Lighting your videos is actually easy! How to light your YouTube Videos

It's gonna go in the back, so all the light's gonna be casted on your back, but it's basically gonna help you stand out from the background.
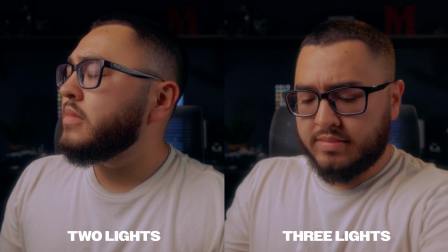[4:16]
So this is what it looks like with the third light added in the back. And it's totally not necessary, but it does make your videos look just that little bit better.
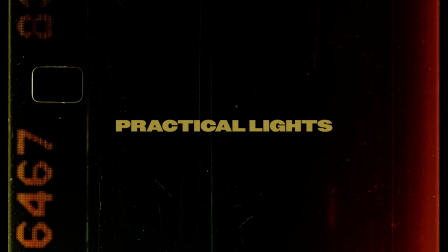[4:27]
Our lighting is now looking really good, and we're just gonna go ahead and add just this tiny amount of extra spice to it to make it look better.
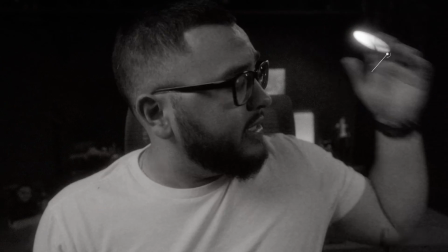[4:36]
And we're gonna do that by using those practical lights that you saw earlier in the video. Again, these are lights that we have full control of, so use them to your advantage. For example, you might have noticed that third light I added, it's a warmer tone that's being casted down on me.
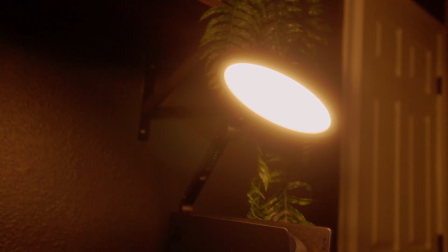[4:52]
So what I'm gonna do is I'm gonna use this desk lamp, which is made by LumeCube, to go ahead and be used as a practical light. So to kind of give this illusion that the desk lamp is lighting me up, when in reality it's not, but that's what it's gonna look like.
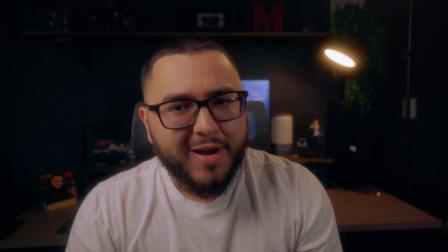[5:07]
All right, bam, that is what it looks like with the practical light on. Definitely adds that little bit of spice that we need.
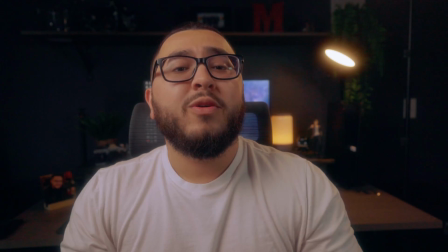[5:15]
You know what, I got one more lamp here, let's go ahead and turn that bad boy on too. There we go. If you haven't noticed, I really like a warm tone for a background.
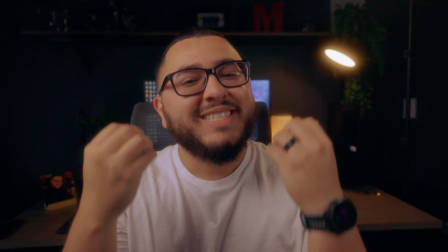[5:22]
Just kind of is very welcoming and inviting.